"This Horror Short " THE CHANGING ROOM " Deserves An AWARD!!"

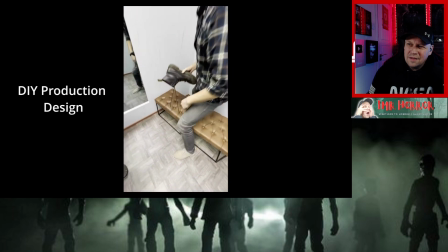503s
my mom would kill me if i did this to like our home
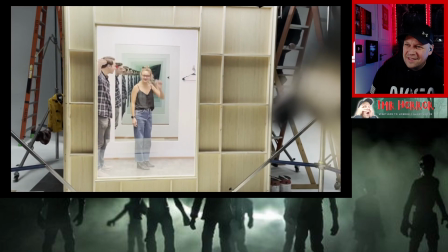507s
they're trying to make it look old aren't they some interesting quirks we noticed immediately were that the mirrors weren't perfectly flat so it created a warping effect in the corner yeah
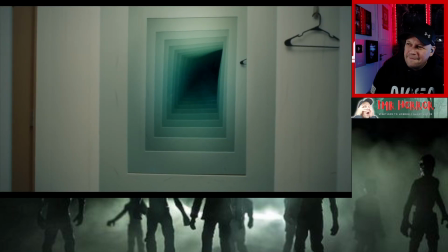516s
i actually think this is pretty cool looking especially paired with the green shifting of the light and it adds a really otherworldly kind of quality to the reflections we have the
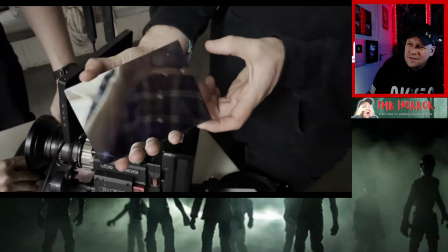524s
glass shop give us a few smaller cuts of the mirror to use as a camera filter to match the exact exposure
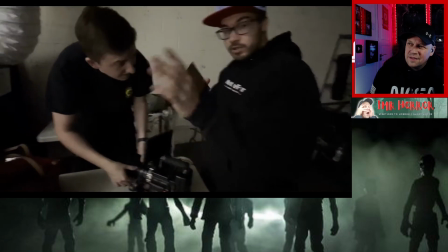533s
and right quality of light that we see right okay
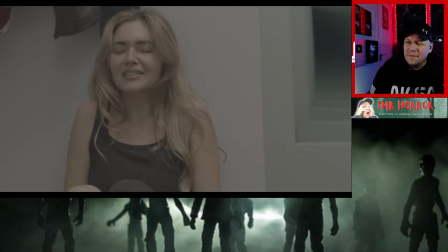538s
yeah i didn't even think about actress jamie balesta's non-bfx shots first while the
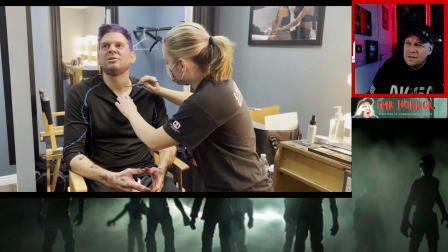543s
talented sfx artist mandy mossman spent a couple hours getting our hanged man alan maxson
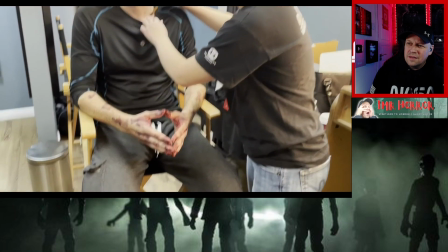547s
roughed up for the shots where the hangman would show up later we made sure
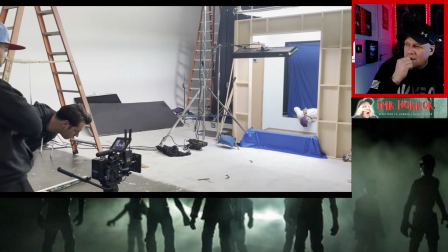552s
to record the camera height lenses and angle so we could match it on the vfx plates and maintain the correct perspectives when it
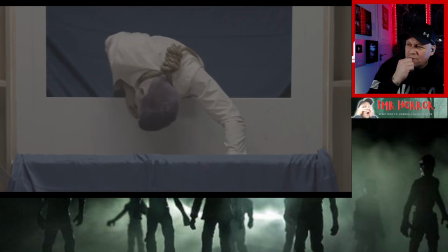559s
was time for the hanged man scenes we removed the mirrors from the wall and shot him moving into the room with a blue screen backdrop that made him it was
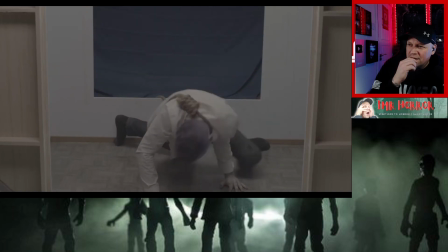566s
important to have him interacting with the physical set so it would be visually consistent when compositing him into the reflections later we shot his
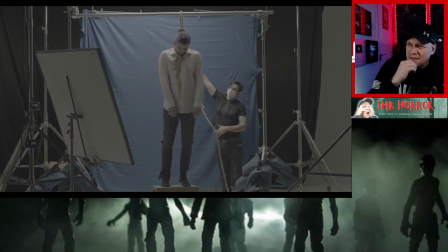574s
hanging scenes with him standing and falling off of a block just to make sure that we didn't have to do any sort of dangerous rigging we ran out of
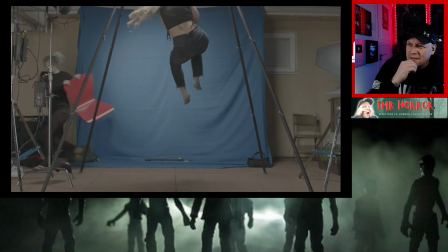581s
time on location to get jamie's hanging scene so we did a pickup shot at my friend claire's apartment with her circus suspension rig where she helped coach this final stunt
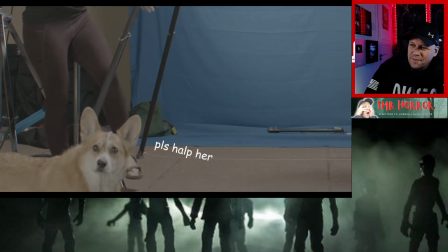589s
no one was hurt but my creative partner mcguffin was very concerned for post i edited the film in davinci resolve and once the
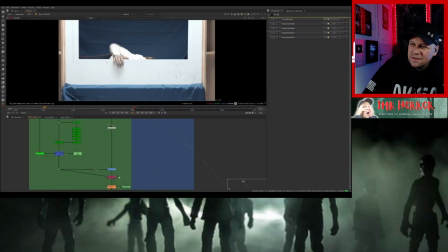597s
cut was in a good place i exported all the vfx shots into nuke nuke is a node-based workflow which can be confusing if you're used to using layer-based
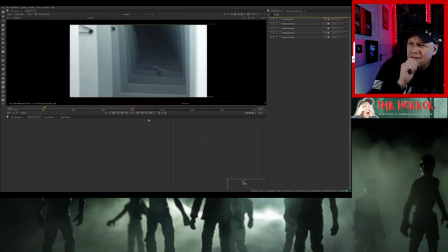605s
systems like after effects or photoshop but the techniques i use here could be replicated in any compositing package for the reveal shot i
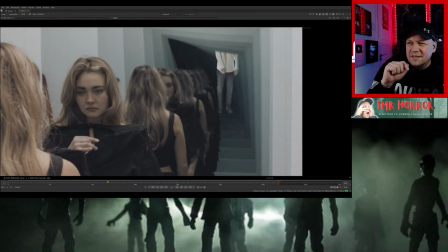612s
tracked the hanging footage onto the mirror and this is interesting to me to have him sit naturally and deep into the reflection yeah for
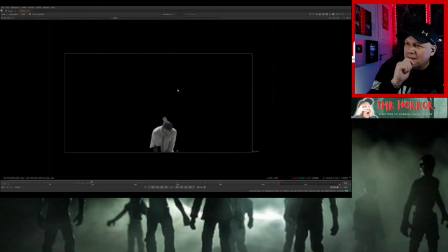619s
the bit where he falls down i had to do a bit of stitching on the rope to get the right length and speed yeah i realized that we really
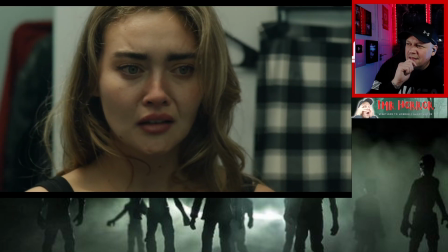626s
needed a close-up over the shoulder shot for the moments leading up to a run to the door this was something that we actually didn't shoot so
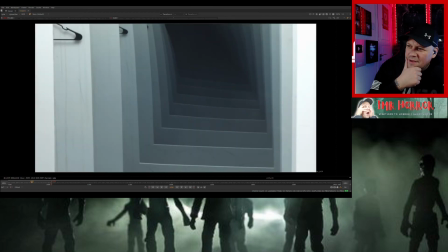632s
i created this shot by punching in on this clean plate of the reflection and rotoing out jamie from this wider shot and layering her back in
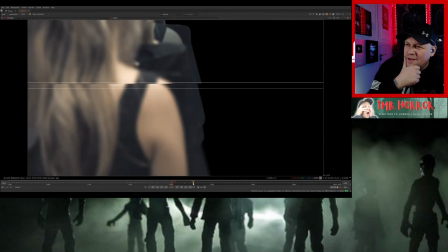639s
with different perspective and some fake depth of field to make it look like we shot with a longer lens right see that's interesting to me the way they're
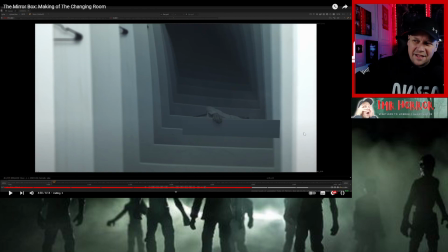647s
shooting this and like i say i was dead confused how they was getting the guy to climb over the um the reflection of the the boards at the bottom of the mirror but it's just the same shot repeated over and over they did a few shots over the same bit but they
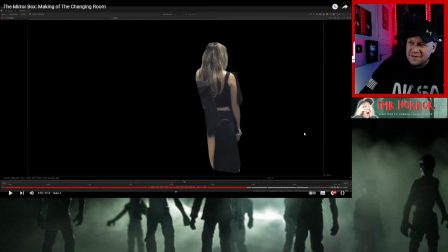661s
just vfxed it in that's really really innovative some fake depth of field to make it look like we shot with a longer lens
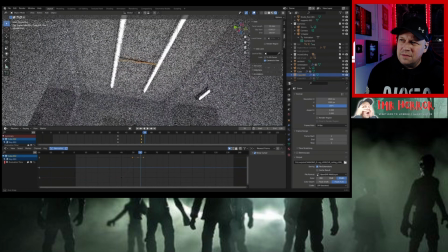669s
the ceiling was full cg made in blender i wanted to have this little rail move where the man was hanging in his own world to show the supernatural
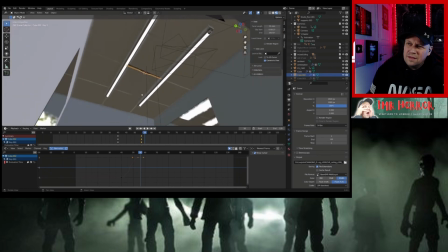677s
connection to ours yeah i also like that it finished that closed in grimy kind of feeling with the fluorescent lights and that looks really good
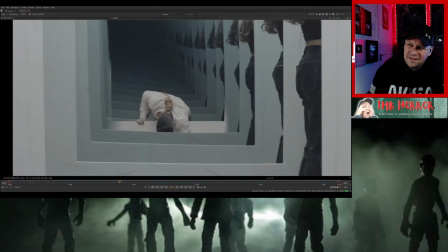686s
the crawling shot was the same idea as the hanging ones but with a lot more manual tracking and warping and painting on the interaction points
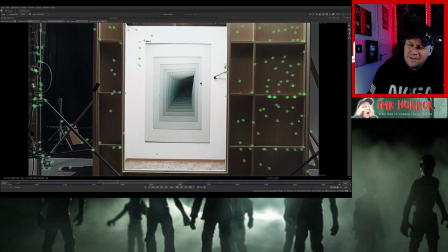693s
yeah for the final shot i did a 3d camera track on the pullout then reprojected the walls onto 3d planes so we could have it feel like the
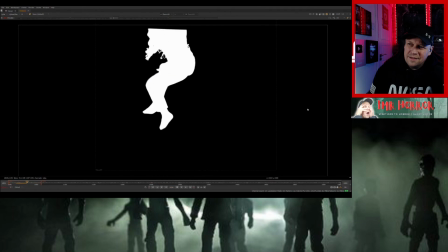701s
camera was pulling back through the reflections i then did the blue screen comp on her swinging in and used a light rays effect on her to create an
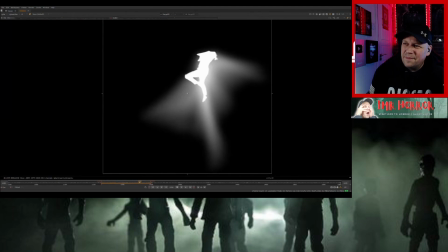708s
interactive shadows in the room where she swings yeah i think really helped sell her presence in that particular reflection compared to the ones around it
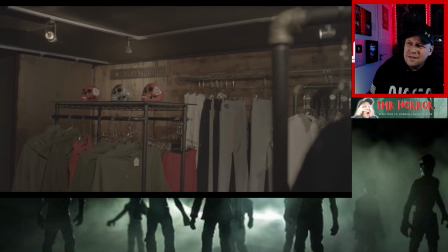716s
there were a few more minor effects like paint outs there is a cg sign in the shop a little mirror wobble that i added yeah
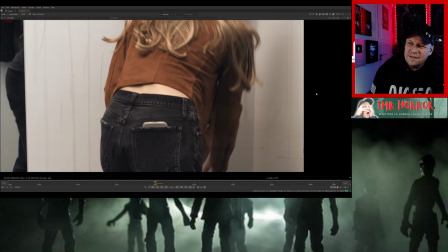724s
a few inevitable reflections that were caught on the back side of the mirror glass once this was all together i sent it to my composer friend aaron drake
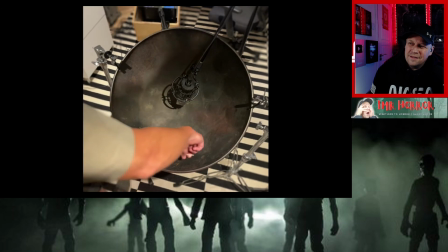732s
we wanted to use some unique sounds that created an eerie glassy feel to give the reflection
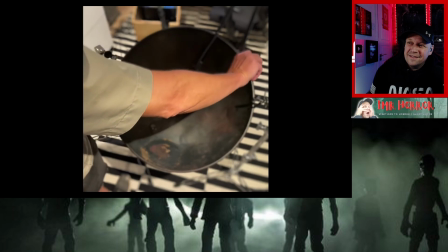737s
more of a character he was able to come up with some really sick stuff using steel drums